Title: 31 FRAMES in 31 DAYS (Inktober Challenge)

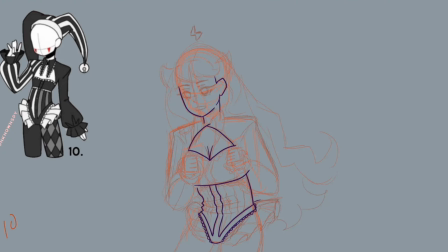I think the other thing was when I first was doing it, I just drew on the stripes pretty straight. And then I kind of thought about it before I started doing the line art for it.
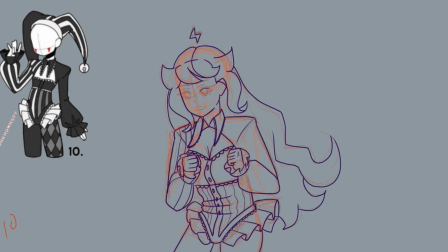I was just like, well, realistically, when the body is bending like that, the fabric isn't going to be straight lines. They're going to be wrinkled. So obviously I have to give those lines on the torso of the outfit.
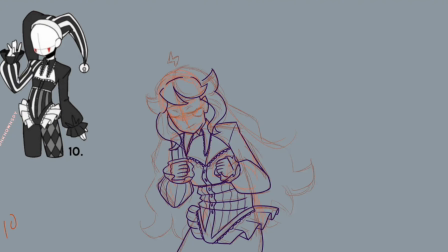I have to make them a little zigzaggy a little bit to kind of like, I guess, reflect that there is like fold there.
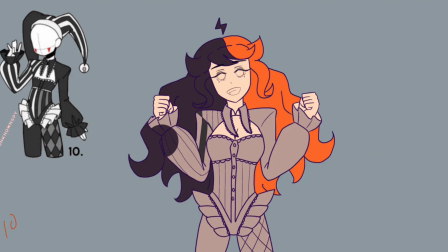That's another thing I'm trying to work on, is like expressing 3D form in a 2D way, if that makes sense.
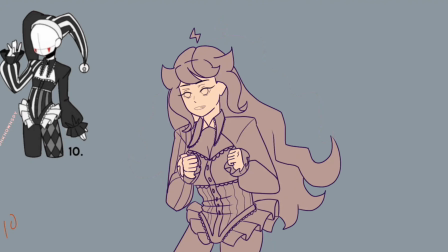I guess I'm trying to make my 2D drawing look like it has a sense of three-dimensional space.
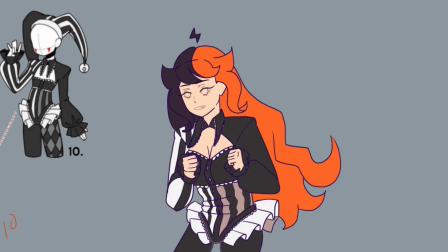It's not just like completely flat and there's actual like life to it.
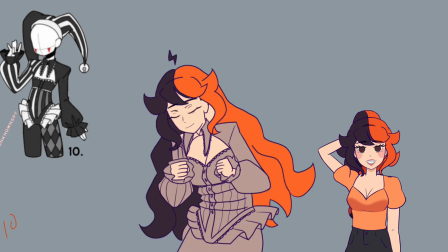Sorry if I'm like saying like a lot. It's just like my default when I have to talk a lot is saying like a lot.
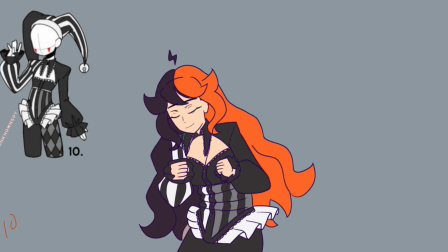And but I think this outfit is probably gonna be my second favorite.
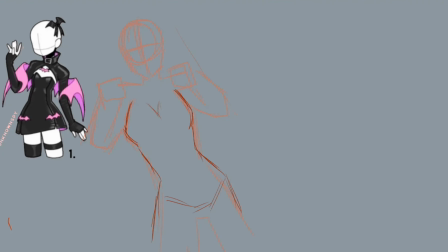And so now we are on to the third outfit.
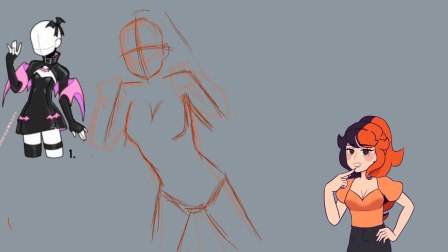Yippee! Oh, we're finally here at the third outfit. I think when I started working on this section right here of,
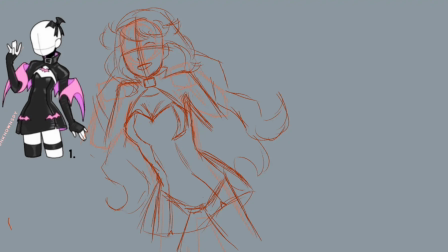I'm kind of like jumping and like holding my hands out like claws. This is actually the very first pose that I started off with. And this pose is actually inspired by one of the poses from the My Dress Up Darling Season 2 ending, I believe, from the Kawaii song,
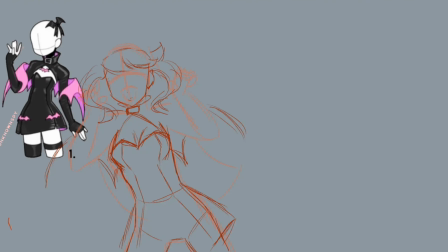where she's turning around in her little vampire outfit and she's just like holding the little clawed hands and stuff. And so that's kind of like where I got the idea for this pose, at least. It's not 100% a reference, but it's kind of similar, and I definitely wanted a little bit of My Dress Up Darling in here,
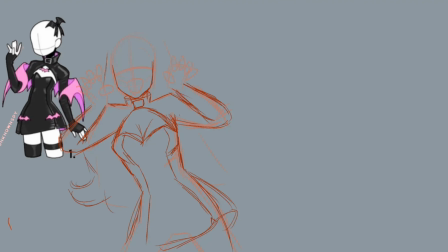especially since I was inspired a lot from that to kind of make this video, especially this Inktober clip. But honestly, when I was making this part of the video, I kind of forgot to do the wings at some point.
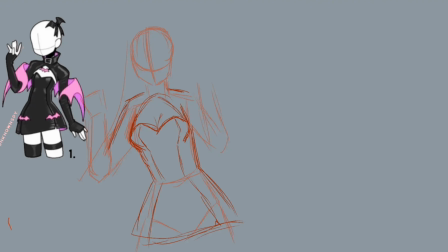You'll see me go back later and draw them back in, but I don't know what it was. The wings were really complicated for me because they kind of like wrap around the arms,
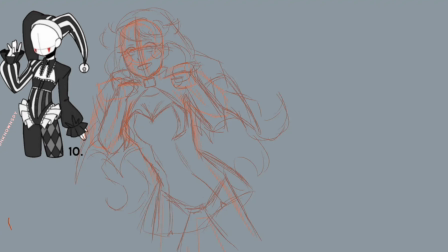but my problem is that my forearms are up, so they kind of cover that main part that we're trying to get to.
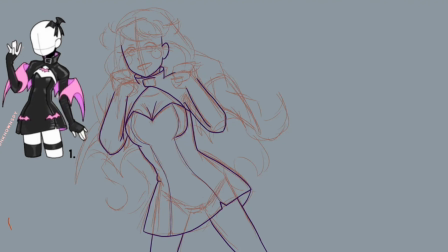And another thing that I didn't really address earlier is that when I got further into making these video, I decided that I'm just gonna kind of jump in and do all the line art first for every single frame that I wanted to do,
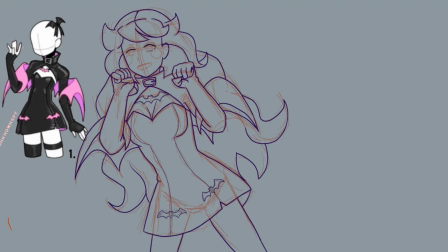because I figured it would be a lot more easier for me to get the hard stuff done first,
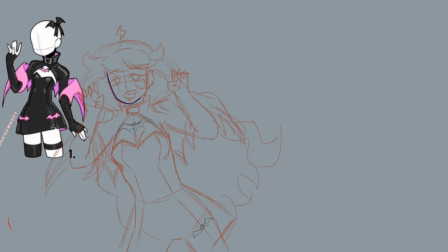because I can get the line art done a lot faster than I can get the sketching done.
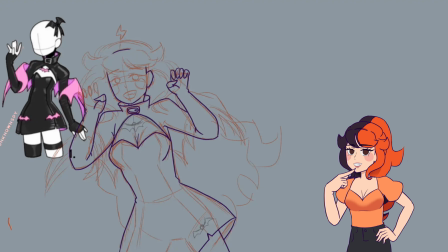I think the sketching is the part that takes me the longest, because that's when I'm trying to figure out all the little details and stuff. As to where line art, I don't really have to think too much about it. Same for coloring.
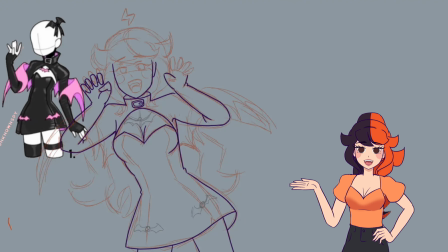I just use the paint drop tool and call it a day for that, honestly. but I think this outfit is like super cute.
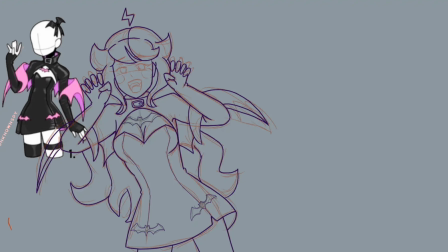Honestly, I would wear it if it was a Halloween costume, but also this little expression I tried really hard to exaggerate. Maybe I exaggerated it a little too much, but I also think it was cool. So it doesn't look like it, but since I kind of chop up the footage here a
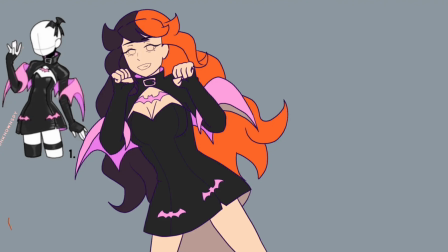little bit to kind of group up the sketching and line art and colorings so that it kind of make chronological order,
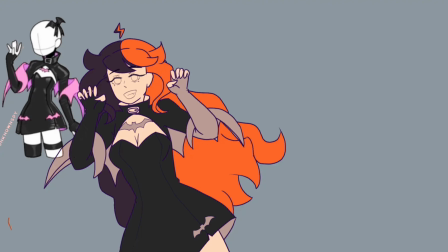it kind of like makes more sense that way, so you can kind of get a better understanding of what I'm doing.